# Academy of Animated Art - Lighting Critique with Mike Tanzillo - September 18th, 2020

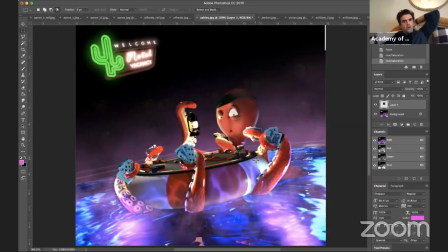16:46 So yeah, so okay. So I would want to have bounce light coming up, rim light here on the character, this light here, and then this bounce light, since it's shining up, I do want to see it on the cards a little bit.
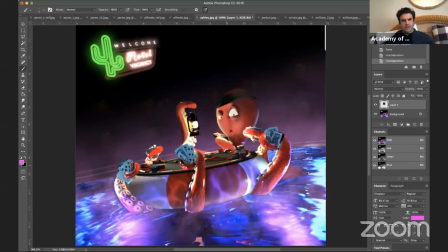And then I want to find a better way of integrating this pool into the background here, because right now it looks like there's like blue pool, purple edge, and it's just kind of like a hard line around it.
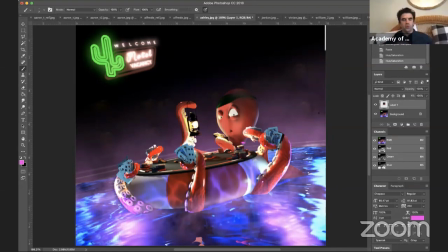17:21 So that would be another one too. So yeah, I mean, there's nothing that's like super technically wrong here. It's just like, if like I'm looking at it and it feels like there's too many lights in the scene.
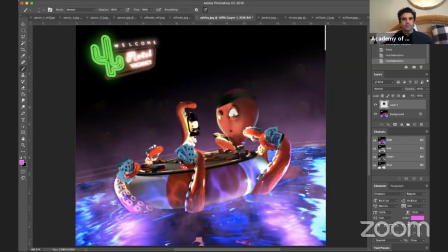17:40 So I want to simplify it down. Let's do that. Let's just do one light here. The bounce fill light from underneath this, a rim light around the character,
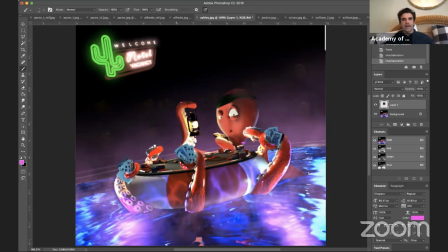17:53 and then a global like sky dome light to kind of help fill in, because we really want to kind of fill in like these values too. But yeah, I think and like again, this is not a step back. This is just the way that I work, which is like, you kind of start one way, and then as you're going down that path, you realize you want to shift it a little bit.
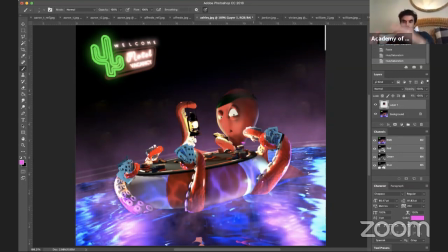18:12 Then as you shift it, things start to get too complex. So then, because like as you shift it, you're like, yes, this is the direction we want to go. Okay, so let's strip and let's build. Let's make it most efficient for that. Because again, the things that we're looking for, because it's overcomplicated lights,
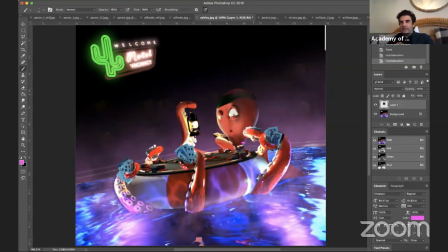18:30 and also it feels like there's some light linking going on that's not helping us. So I think let's not light link. Try those few lights. We'll see where we land. We can make adjustments to the shaders as needed from there, and then we'll be humming along.
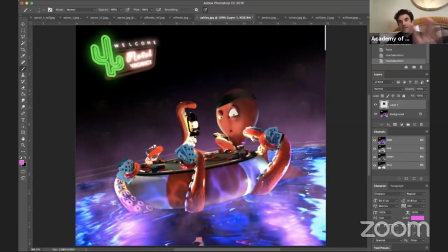18:46 But just make sure you save it out as a separate file and keep what's here, because we can always go back and pull from this. So I would have you try that over the weekend, and then we'll take a look again on Monday. Jordan, good stuff.
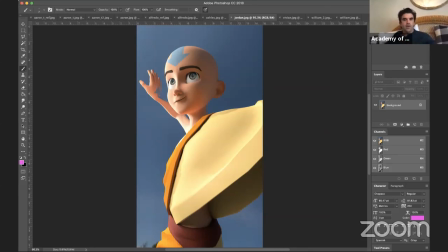18:58 Shaping's much better. Contrast is much better. The biggest thing that's throwing me, there's two things. Number one, and I saw your note about the low poly on the character. I mean, you could smooth it, but like, if that's the way the character is, that's the way the character is.
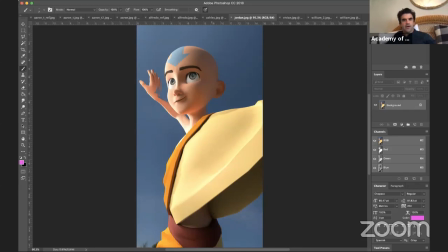19:16 The biggest one for me is like, you've got this very large yellow shape like right in the foreground that's taking up probably 30% of the shot. For me, I would make sure to add some sort of like subsurface scattering to this,
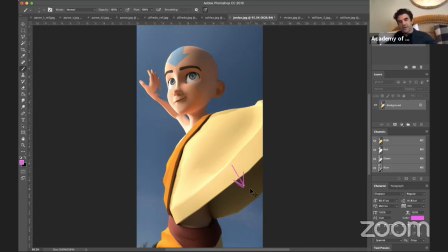19:32 so that the light at least passes through this a little bit more, and it kind of like fills that in and glows that up, because that material is going to be semi-transparent, translucent, like there's going to be light that shines through it, and you're going to feel that color bleed on the other side.
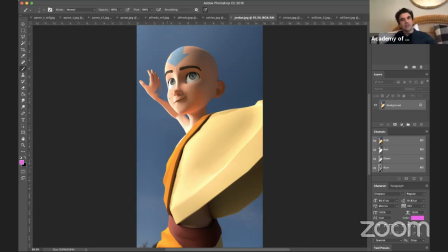19:46 So make sure that's in there. The other one is just, it's so weird. It's just the angle of this wrist. There's something about it that's just like throwing me off. I guess it's the fact that his hand, I don't know, like I just
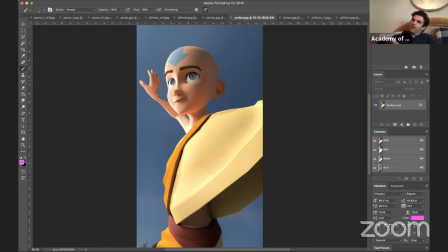20:03 it doesn't feel natural that his hand would have that like soft. I guess if you have, I don't know, like that hand just feels a little funny to me. it's the wrist joint. It's the position of the wrist joint that just it just like feels like disconnected from the rest of the body.
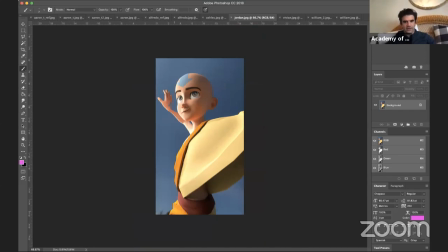20:20 Maybe I'm crazy, and if I am, feel free to ignore me. The other thing is like watch out for this right on the border down here. I was noticing that, so I would just like clean that off.
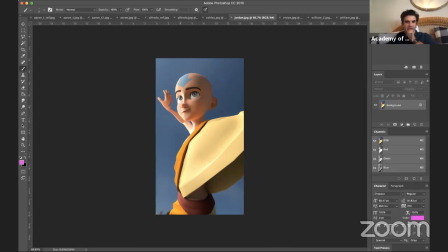20:33 And take that out because you don't want just something introduced right here on the corner because that looks like trees or something that makes him now feel like 80 feet tall. Go in with a little bit of a rim light here. Add that in a little bit as well.
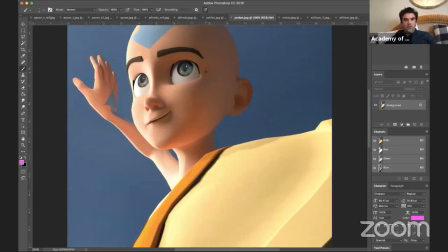20:51 And then as we go forward, the eyes,
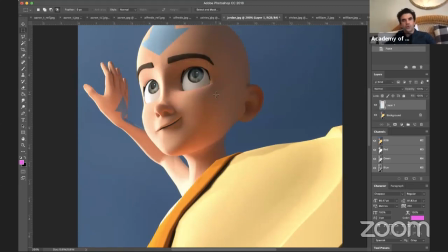20:55 the reflection is cool, but you don't want too much of that over the pupil. You want to make sure that the pupil is staying nice and dark.
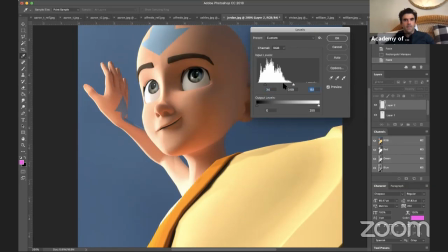Because when you start clouding up the pupil too much with reflections, it makes the eyes look a little bit a little more like that.
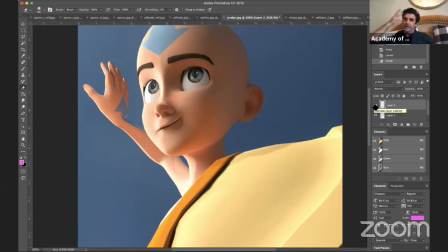21:31 It just makes them look like a little bit glazed over, like there's a little bit of disconnect, and especially a character of this much focus and desire and so much like energy, you want the eyes to be crystal clear. Only if like I think in Toy Story 4 they did this with Woody's eyes.
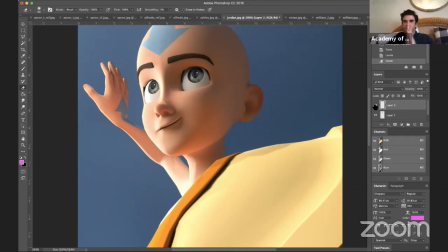21:47 They made them pretty cloudy at the beginning until his purpose was known, and then they like really sharpened them up. And then just watch out. It looks like there's a hard shadow line. Oh, there's a hard shadow line here. So watch out for that. Yeah, see, it's just like the angle that we're looking at. It just makes it look like a mannequin's hands.
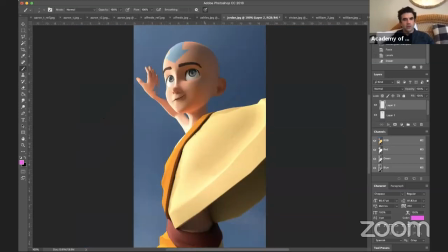22:07 Or like actually like a rubber doll. Maybe if we could just just angle a little more forward so it's a little bit, and mostly it's because there's an arrow on his hand that's throwing me off.
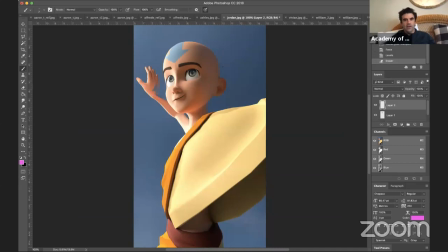22:21 Like if you just angle his hand a little bit more forward, I think that would help out. Even if that means like adjusting the aspect ratio so it clips in, I think that'll be good. Yeah, the little rim kick on this side, and I think we'll be good. Yeah, very, very, very, very, very good improvement from the beginning.
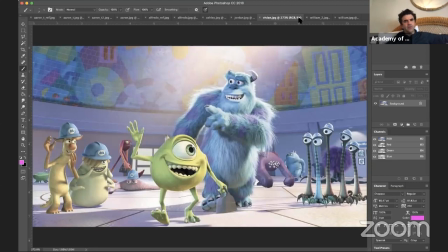22:38 Oh, Vivian, I think we looked at this one. Did we look at this one yesterday? No, we didn't. This is from today. Hello, Vivian. How are you? Welcome to the group. So we've got yours and Williams. Also, we've got one animated shot I wanted to look at too. Monsters, I guess Monsters Inc.
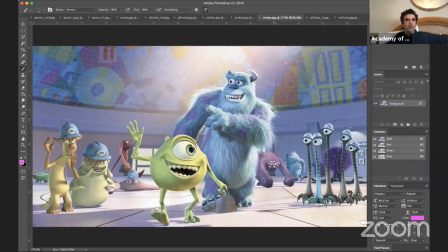22:57 The original, great movie. Absolutely loved it. Love the the focus of the light coming down on these guys. This is such a hero shot. Like this is so perfect for them. It feels a little bit lifted from the original film, but I could be wrong on that.
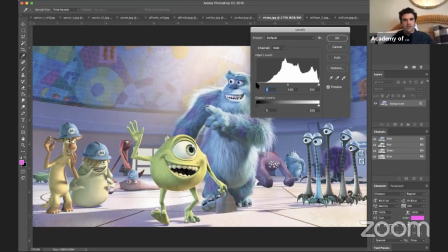23:14 Like it feels like there would be a little bit more like this.
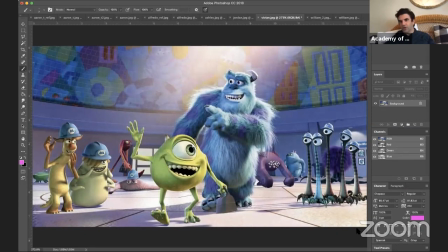23:20 But sometimes the reproductions in the internet can be a little off. But yeah, just like really strong hero lighting. Like you see the shaping coming across both the characters. I would have expected the background to go a little bit darker back here.
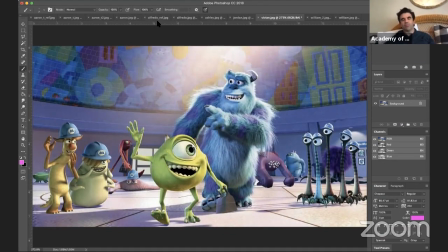23:40 But they kept it pretty, it's a bright and happy. It's like the morning time. They're showing up for work. I could see them going that bright with it. Yeah, that makes sense with me. But just like overall, like nothing but pure joy out of these characters. Getting them to pop off the background was interesting.
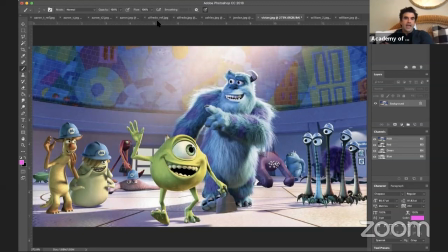23:57 So you've got this very blue set, the blue painted walls, and you need to figure out a way to get blue Sully to pop off from it. And so they added this kind of like hazy, glowy, warm tone behind him.
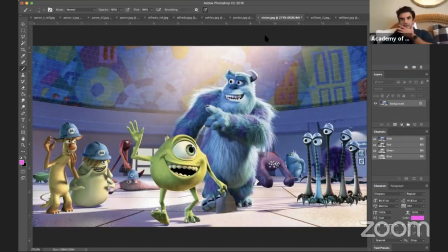24:11 Because like check it out, it does not fall at all on his face, right? Like it's 0% on his face here. It all lines up behind him, and it stops before it gets down to Mike Wazowski, so it does not interfere with his read over the cooler background.
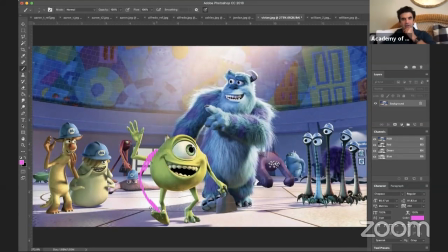24:27 Or actually, he's more reading off of this the brightness of the ground here, and so he doesn't have to really pop off. But his green tones are more yellow green, and so they will pop up from the blues a little bit.
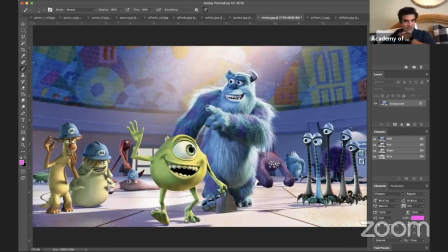24:42 Trying to think what else. We got good eye dings on all these one-eyed guys. Good shaping even on these two off to the left. Also, like, look at the richness. Again, this was like, what, the year 2001? When fur was so hard.